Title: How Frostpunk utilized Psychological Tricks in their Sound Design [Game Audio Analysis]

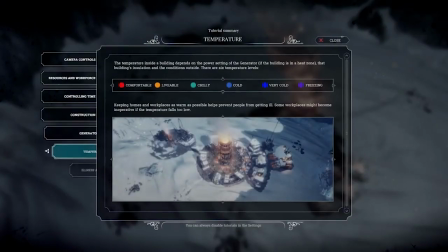[4:16]
the low cracking sounds are incredibly satisfying to listen to but more than that they actually play a psychological role whenever you open the book of laws
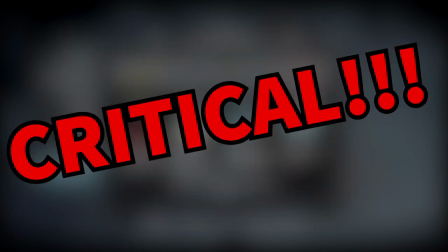[4:25]
you're altering the fate of your citizen so the decisions you make are critical and put a big burden on the player because oftentimes doing the right thing
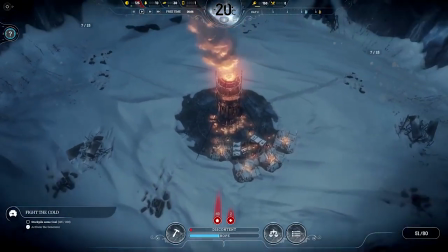[4:33]
might jeopardize the entire city or you get the choice between two horrible things both of which will make the lives of the citizen miserable
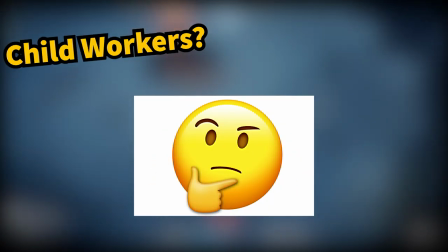[4:41]
an example of this is that you have the choice between putting children to work because you simply do not have enough manpower to keep the generator running or allowing
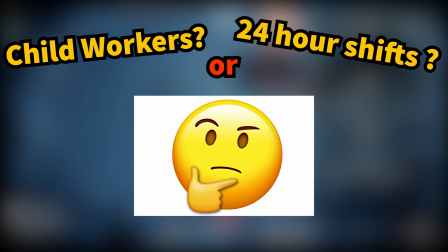[4:49]
24-hour shifts. The consequences of both of them are grave, and there seems to be no right one.
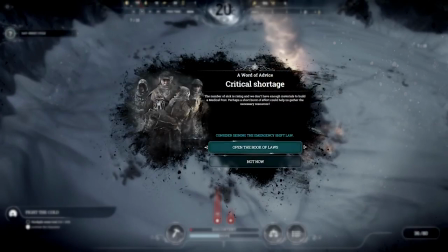[4:56]
This element of heaviness was perfectly captured by the sound designers with the low cracking and rumbling sounds,
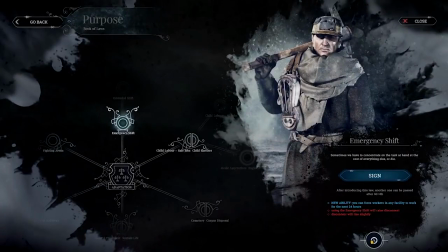[5:03]
as they convey the weight of the decision and how incredibly morally dark they are.
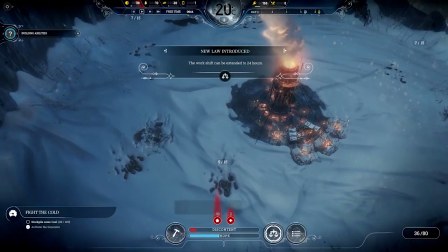[5:07]
The human brain is hardwired to associating certain sounds with feelings. Researcher Steven Porges says mammals react to low frequency sounds.
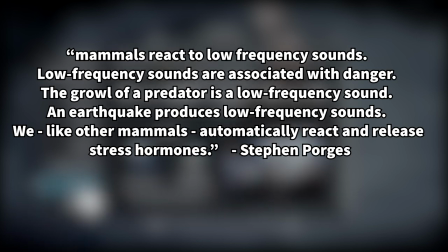[5:16]
Low frequency sounds are associated with danger. The growl of a predator is a low frequency sound.
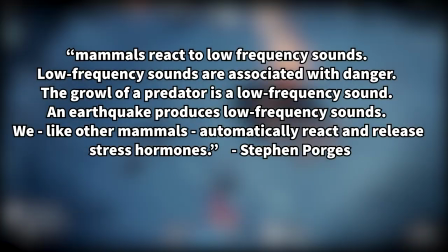[5:22]
An earthquake produces low frequency sounds. We, like other mammals, automatically react and release stress hormones.
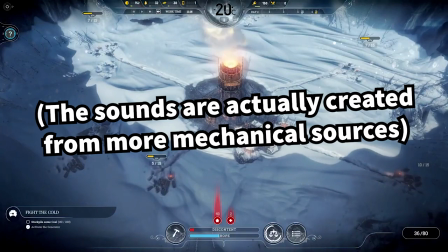[5:29]
On top of that, the cracks sound a little bit like ice splitting, which plays into the lore and the theme of the game.
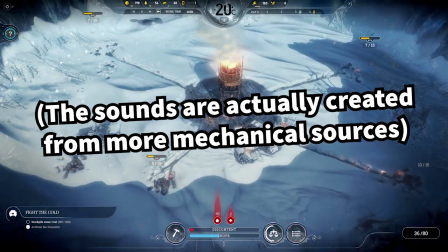[5:36]
Ice bleeding generally is another sign of danger and standing on thin ice metaphorically means that a single mistake could mean the end.
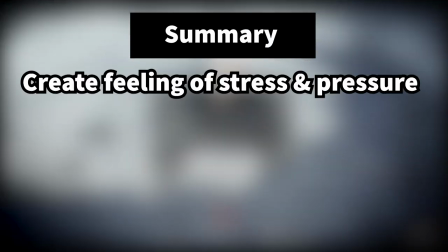[5:44]
So to sum up, the sounds utilized in the book of laws psychologically create the feeling of stress and pressure,
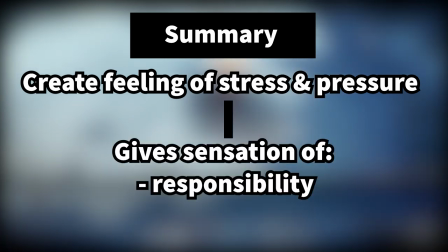[5:49]
which in my opinion gives a sensation of responsibility and weight with each mouse click.
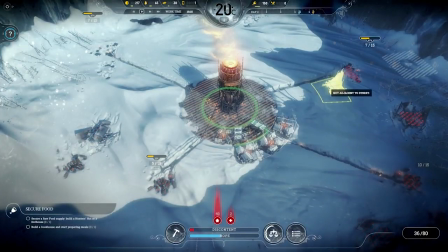[5:55]
But let's take a break from the analysis and try to create our own deep and dark menu sounds.
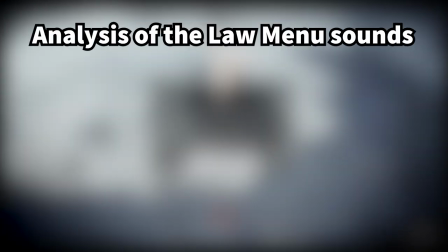[6:01]
The sounds of the law menu, like I already previously stated,
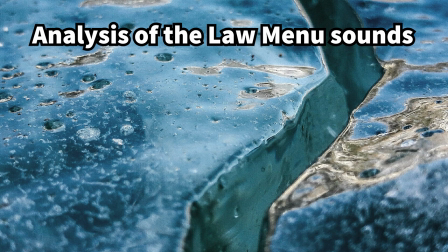[6:05]
sound kind of like ice cracking to me, but when taken apart actually consists of more mechanical recordings and elements.
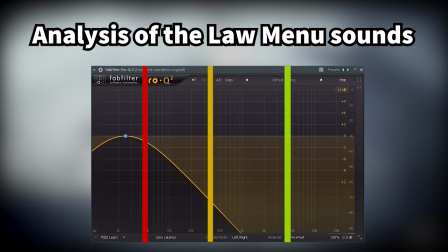[6:12]
When isolating each band with an EQ, you can hear four prominent different elements, of which this sound is made up.
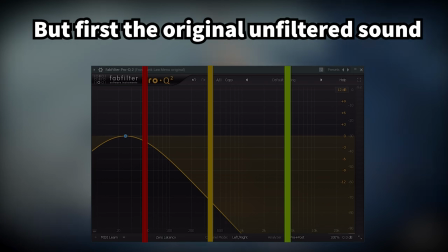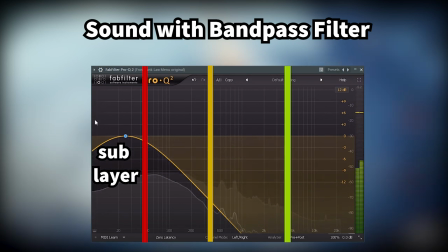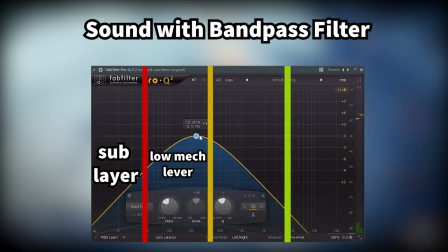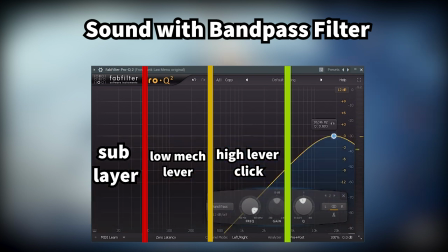I personally can hear a low sub bass layer, a mechanical lever sound in the bass and mid section,
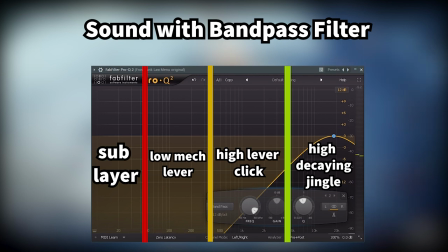[6:45]
a quicker high click and a jingle decaying in the high end, as well as the general ambience behind it.
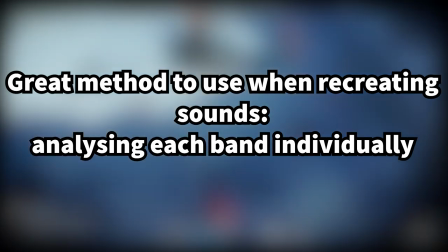[6:52]
When recreating a sound, this is always a great approach especially if you have no idea where to start because by analyzing each band of the original sound we can slowly
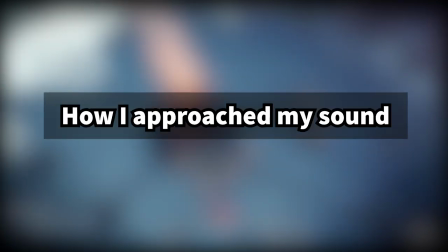[7:00]
pick apart the various layers and recreate them individually how i approach my sound i have multiple layers which make up each element and
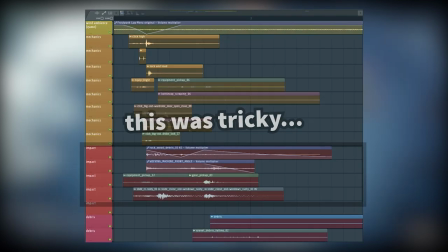[7:08]
as usual i try to separate them into low mid and high but i struggled a lot with the bass at first because every mechanical sound i pitched down didn't
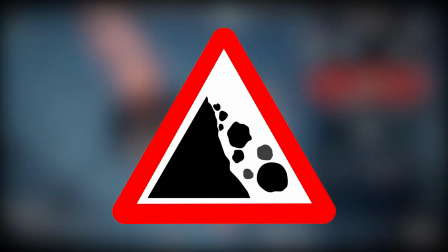[7:16]
have enough punch so after some experimentation i used a rock impact that I pitched down an octave and processed with a multi-bank compressor
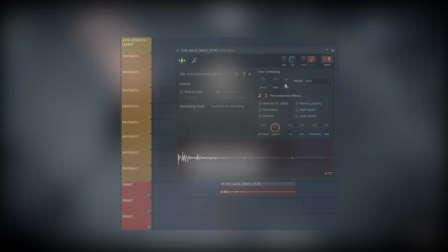[7:23]
and a low-pass filter. To make it sound like this open-close lever mechanic,
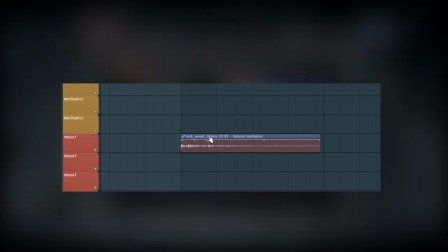[7:28]
I time-stretched it to the right length and put a volume envelope over it to emphasize the movement of the sound.
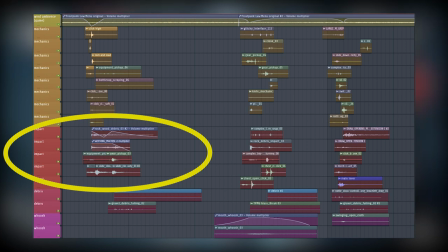[7:38]
This coupled with a drawers lighting shot and a weaving machine recorded by a friend of mine makes for a great mechanical lever impact sound.
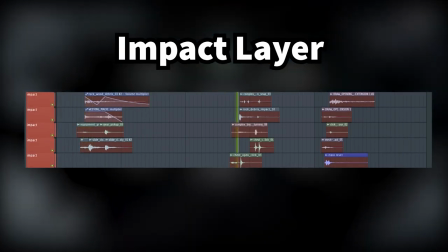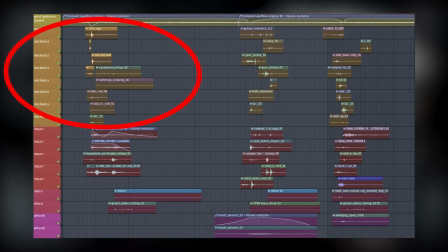[7:53]
The higher elements, which make up the mechanical part, consist of different locks and doors closing.
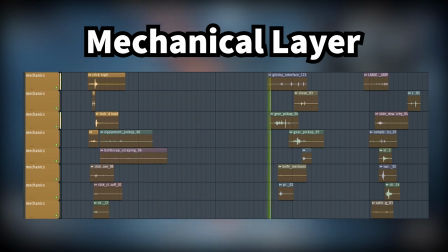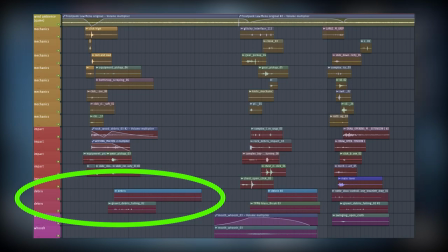[8:06]
Underneath, I have a layer of gravel in the breeze, which sound like dust settling after the mechanic has been activated.